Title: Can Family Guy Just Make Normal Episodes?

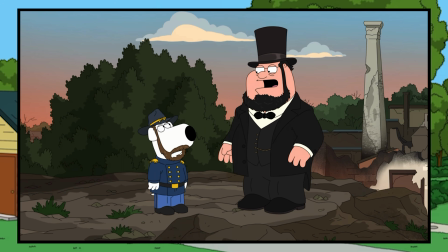Family Guy in recent years has had a larger than normal percentage of what I would call
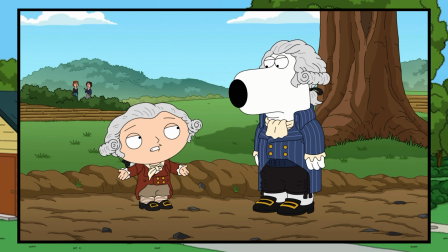irregular episodes that take the cast of the show and put them in a parody of some movie or a different time period or whatever. Something I noticed about these particular episodes is that they are often a bit more unfocused, both in terms of story and in terms of comedy. Why are there so many of these irregular episodes? What is wrong with them? And can Family Guy still make decent, normal episodes?
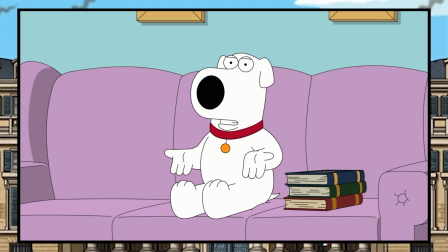The first episode I want to analyze today is Season 24's High School History, which is one of those episodes where the runtime is split up equally between 3 parodies, with them parodying 3 historical wars in this one. These 3 parody episodes have become pretty infamous in modern Family Guy due to their overuse.
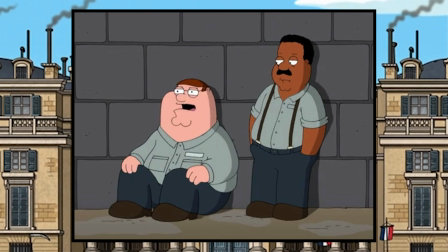The first time they did an episode like this was all the way back in Season 7 with 3 Kings that parodied movies based on Stephen King books.
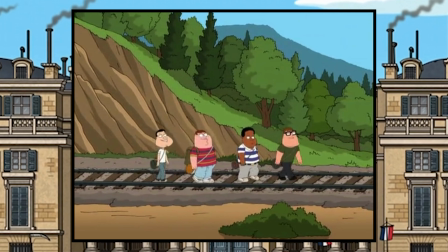But back then,
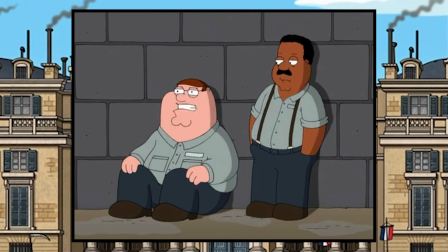an episode like this was a unique novelty and seemed to stem from the desire for the team behind the show to parody these particular subjects, whereas now they feel like a bit of a crutch, a way to fill the episode order without having to come up with an actual story, and instead rely on some bits that are related to whatever thing you're parodying.
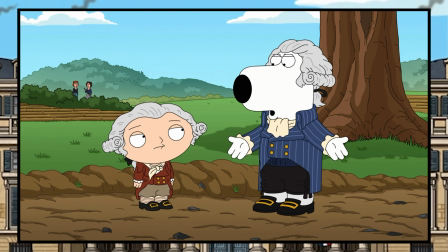Heck, High School History isn't even the only 3 parodies episode this season, with Playtime being a parody of 3 plays.
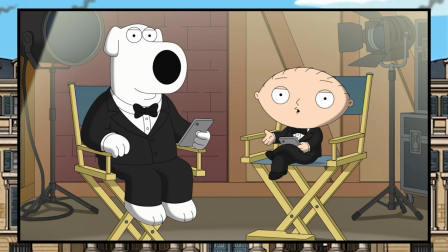And arguably, Viewer DMs is another episode with the same formula that just isn't focused on any
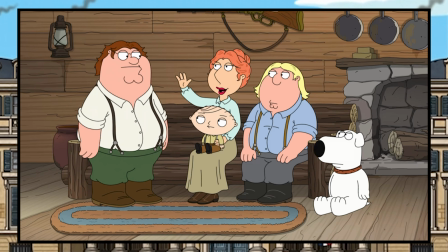specific theme and just kind of does random parodies under the guise of being a viewer mail episode. But just being a commonly used formula for an episode doesn't make these 3 parody episodes inherently bad.
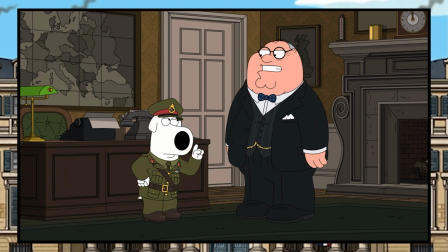It's how poorly they are presented that outs them as the formulaic padding that they are.
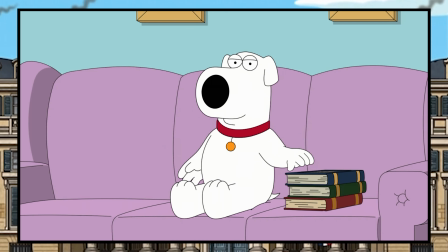In order to demonstrate how High School History falls into this trap, I am going to directly compare elements of its writing to an episode that I think is just an overall better version of the same concept, Untitled Griffin Family History. Let's start by discussing each episode's framing.
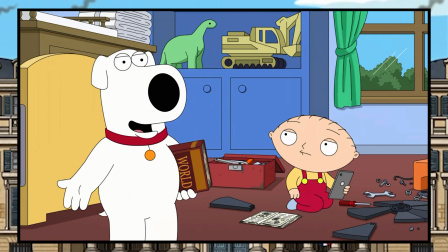The framing of High School History is that Brian is doing court-ordered community service,
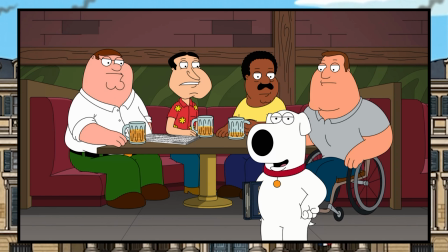which comes up between each history parody where he interrupts another character doing something to present the next segment, with the other character sometimes guessing what Brian did to get himself in trouble. As a framing device, it does work, especially when considering the tone of a show like Family Guy.
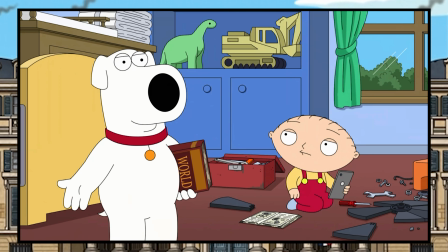Instead of something like a history lesson being something one would learn in a classroom or through a documentary,
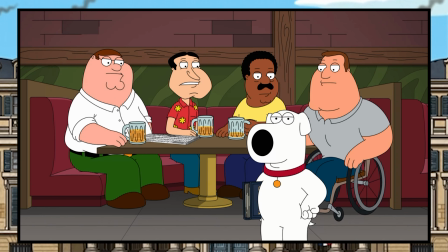it's instead presented by a ne'er-do-well talking dog, which is consistent with the relative lack of seriousness as presented in the history parodies themselves.
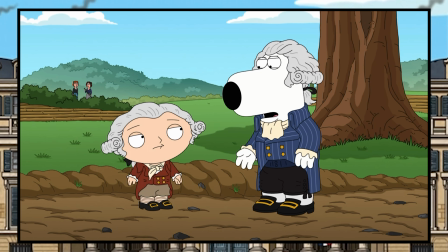However, while the framing device for High School History is good,
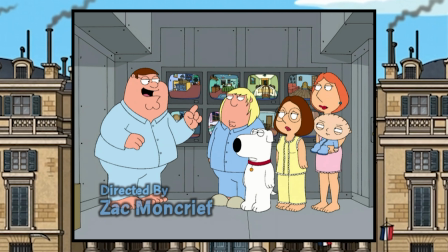we can start to see how it could have been better if we compare it to the framing device of Griffin Family History, which is also an episode that parodies certain historical time periods.
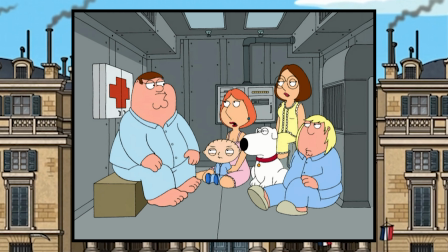The way Griffin Family History is framed is that the Griffin house is being broken into,
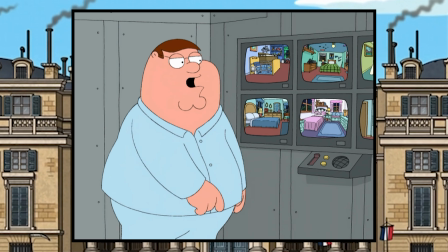and Peter takes the family into a secure panic room in the attic and shares details of what he knows about his ancestry with his family,
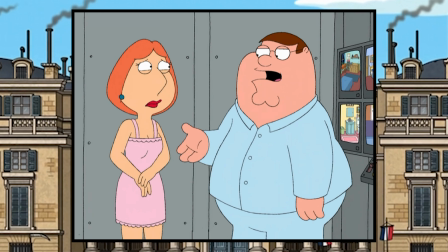as he believes that it is important for them to know their family history in case they are killed by the criminals.
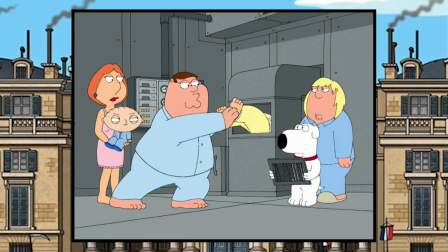What makes these 2 framing devices so different is the stakes of each one and how it relates to the respective character who is telling each history.
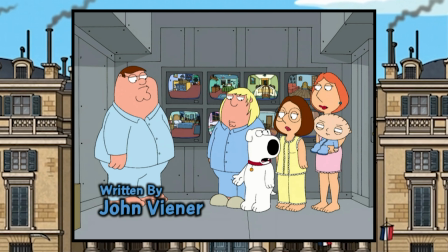By having the family holed up in a panic room while their house is being burglarized,
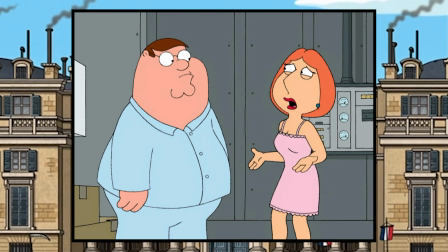the Griffin family histories are communicated to be personally important to Peter, as in this life or death situation,
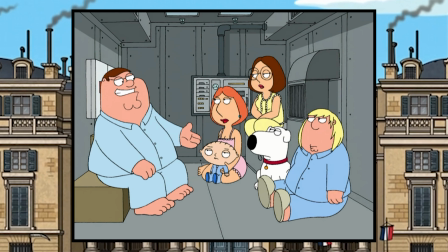he believes it to be the most important thing he needs to share with his family, which prompts the audience to care a little bit more about each parody.
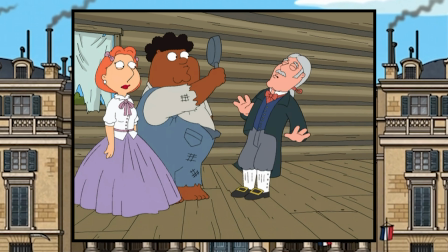And if you can get your audience to care more about the story, the comedy thrives. Brian's community service has the opposite effect.
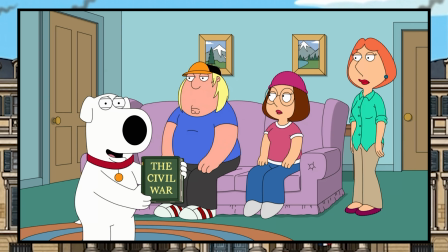It makes him disconnected from the parodies because he isn't even choosing to present it, he's being forced to.
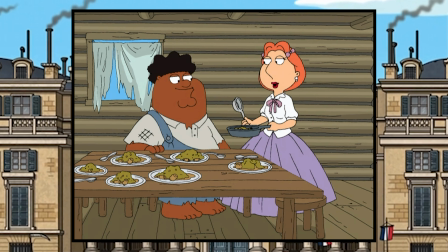Griffin Family History's parodies also all focus entirely on a different version of Peter himself, which more directly connects him to each story.
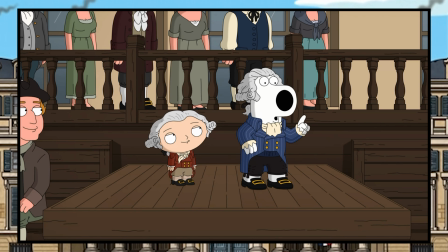Whereas in High School History, while Brian does appear as some of the parody characters,
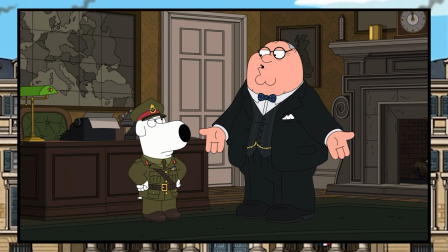he isn't the main focus, which further disconnects him from the historical periods he is trying to tell us about.
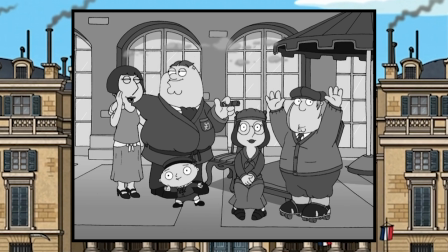Griffin Family History is also helped by the fact that Peter was just a lot more likable as a character in this era,
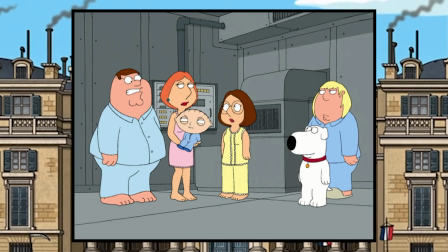which I think is best illustrated by how this episode handles Meg being the butt of the joke, like in this moment.
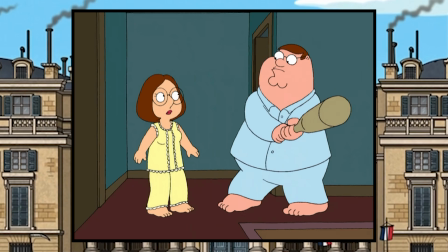I heard a noise. Is somebody downstairs? Oh God, Meg, you startled me.
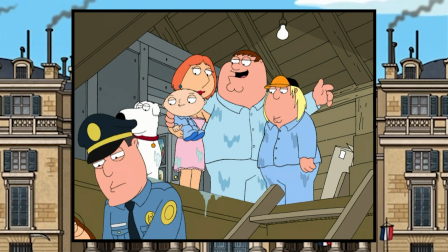I'm sorry.
And this moment.
Dad! Have fun at the dance, Meg. I hope she does.
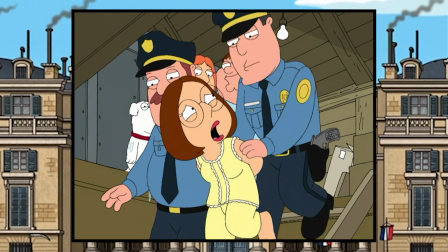That kid really deserves it.
Both of these moments portray Peter as oblivious rather than malicious towards Meg, which still allows for a little bit of mean-spirited comedy,
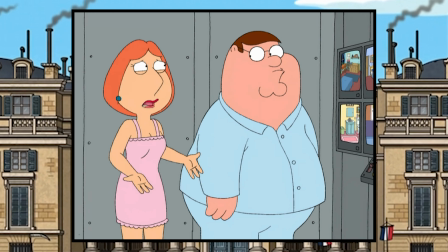but doesn't sacrifice you liking him as a character, and thus being able to better enjoy following his stories.
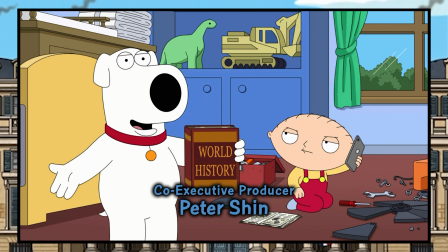Now, this is not to say that the Brian framing device is awful.
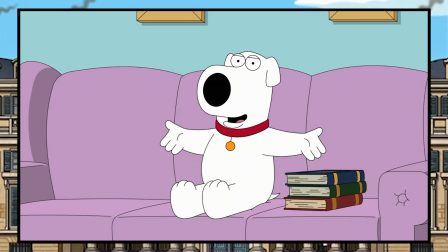Again, I think there is merit to it, but it is certainly a more simple framing device, a quick way to just get you right into the parodies,
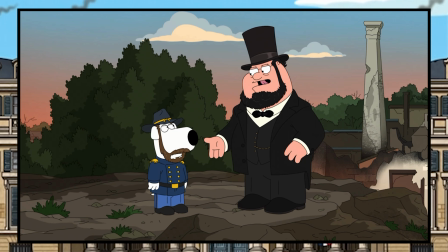which would have been just fine if the parodies themselves were anything memorable.
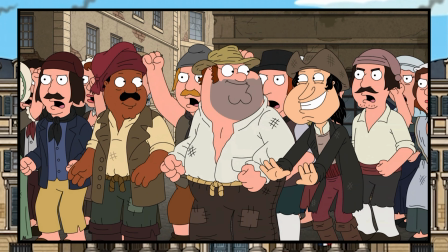Like, if you look at the French Revolution parody, it's just a bunch of trite, semi-disconnected jokes jokes that have something slightly to do with the French Revolution.
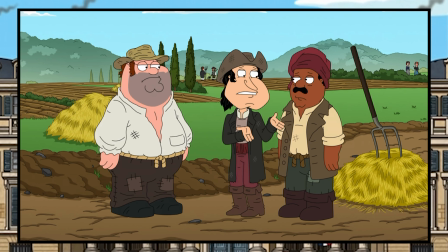I even got laid off from my job pitchforking loose hay here and moving it to there. And we should take advantage and foment a revolution.
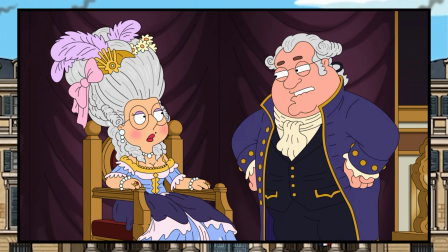Yeah, and definitely not for our own personal advancement. And if you could tell everyone to get busy eating cake, that would famously help things.
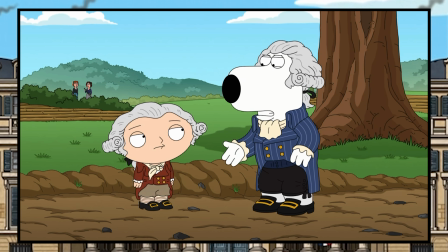These jokes are funny, and the latter two do directly comment on the French Revolution, but they amount to little more than just random observations that are relevant to the time period.
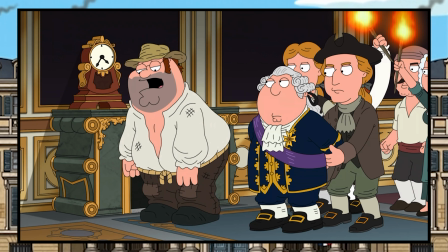And that's the case with just about every other joke, funny or otherwise, in the entire episode.
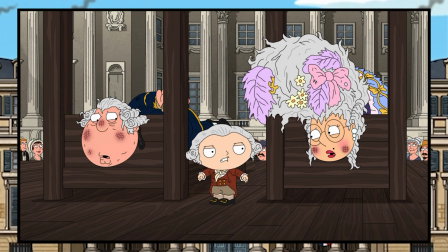If we compare this French Revolution segment from High School History to the Nate Griffin segment of Untitled Griffin Family History,
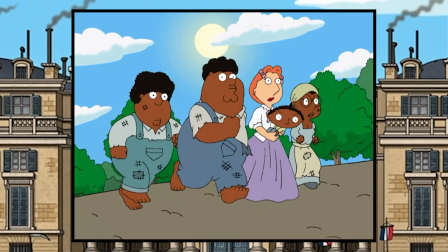we can see how that segment told a stronger story and how that led to it having funnier and more memorable jokes.
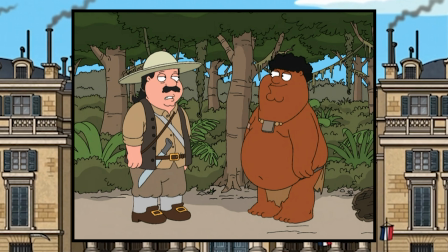The Nate Griffin segment is focused entirely around Peter's ancestor,
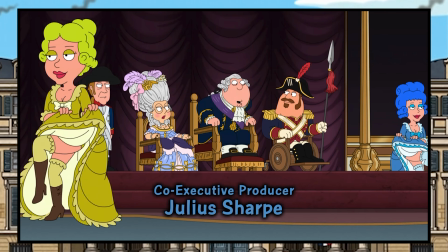unlike the French Revolution segment that jumps between the King and Queen Chris and Meg, Robespierre and Dantal, Brian and Stewie, and Peasant Peter and the guys,
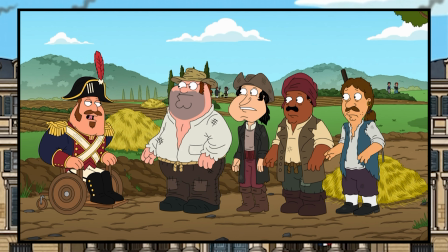depending on what sort of joke it feels like telling in that moment.
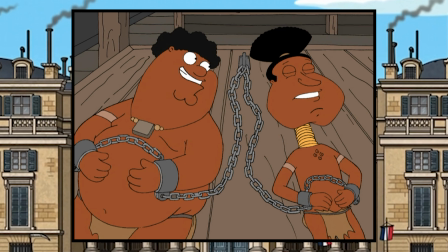The singular focus on Nate Griffin allows for the narrative of this segment to focus more on the specific jokes it is trying to tell,
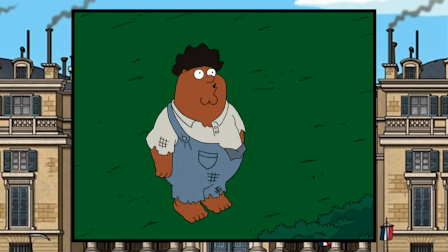using the sensitive subjects of racism and slavery, and it succeeds in doing this by establishing Nate Griffin as a lovable yet oblivious sort of guy.
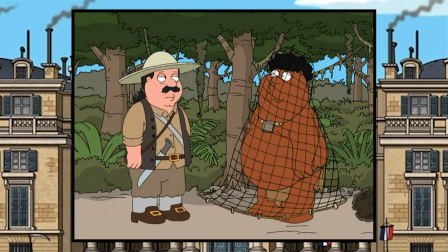Wow, you're a different color than me. Would you like to be equals?
This principle can also be applied to the Moses Griffin segment.
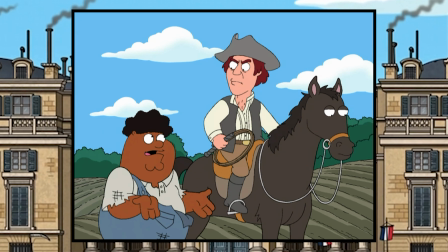Unlike the Nate Griffin segment, which is the longest segment in the episode at 6 minutes, the Moses Griffin segment is a bit under a minute and a half,
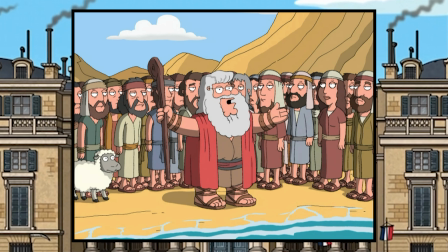but it still succeeds comedically due to its focus on Moses and it using that serious biblical figure to make jokes.
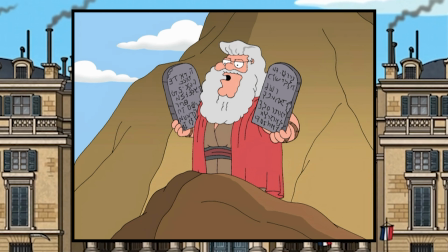Commandment number 4. When we pass a billboard, please don't read it out loud. Danny Gans, Entertainer of the Year.
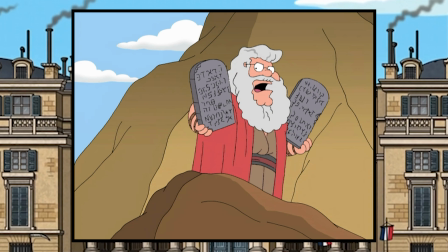What did I say?
Once again, this moment uses Peter as a character in order to serve the comedy.
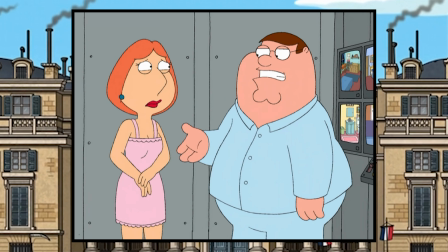Peter's character archetype is that he's the everyman, whereas the character archetype of Moses is that of an authority figure.
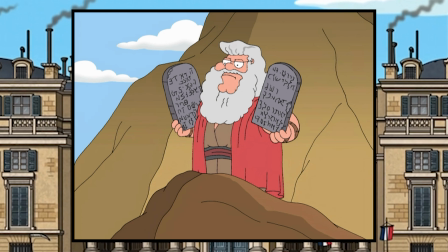What makes combining these two very different characters into one funny is that you take a power structure like the 10 Commandments and replace the serious rules with funny ones about not complaining about it being too hot.
Commandment number 2. There's nothing I can do about the sun.
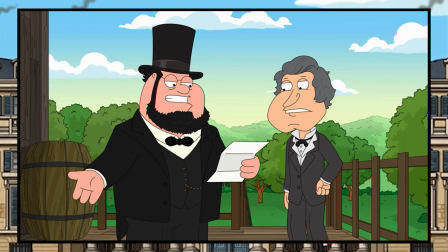If we compare Moses Griffin to the second segment of High School History where Peter is Abraham Lincoln, we can ask ourselves,
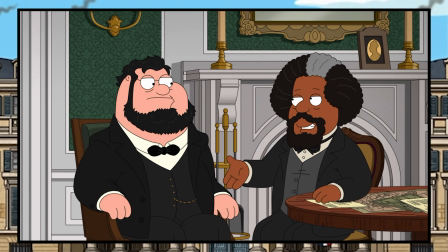what is the point of Peter being Abraham Lincoln other than Peter is the main character of Family Guy and Abraham Lincoln is the most prominent figure of the Civil War?
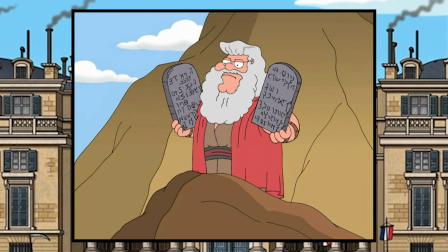With Moses Griffin, the dichotomy of their personalities is what made the humor of that segment work.
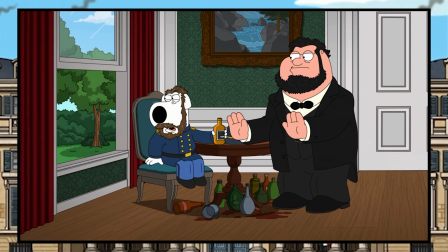But the Civil War segment just kind of comes down to, isn't it funny to hear Lincoln-related jokes in Peter's voice?
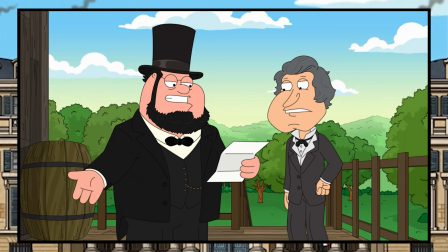7 years ago. What's that mean?
Again, this bit about 7 years ago is funny.
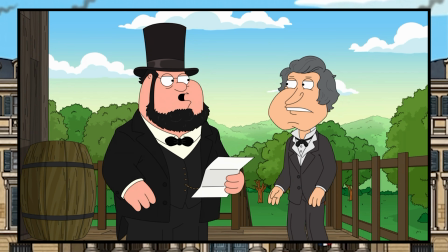I like it this way. You're gonna lose everybody from the first line. They're all doing math in their head.
But is it as funny as Moses commanding his people to stop bitching about Jolly Ranchers?
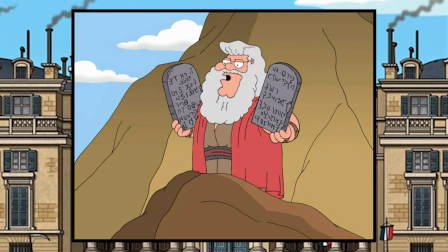Commandment number 3. There are no more Jolly Ranchers. They're all gone.
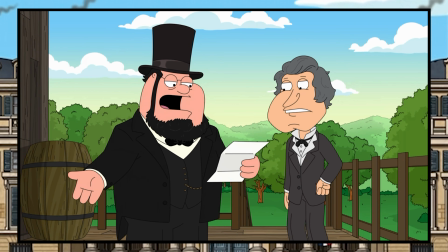The reason that the Moses stuff is funnier than the Lincoln stuff does lie mostly in the fact that Untitled
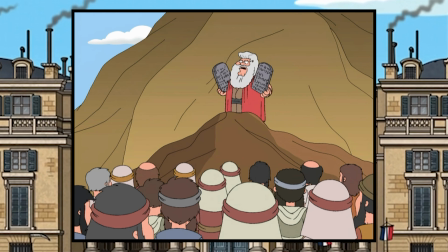Griffin Family History is an episode that is focused on its narrative and characters, while High School History is not.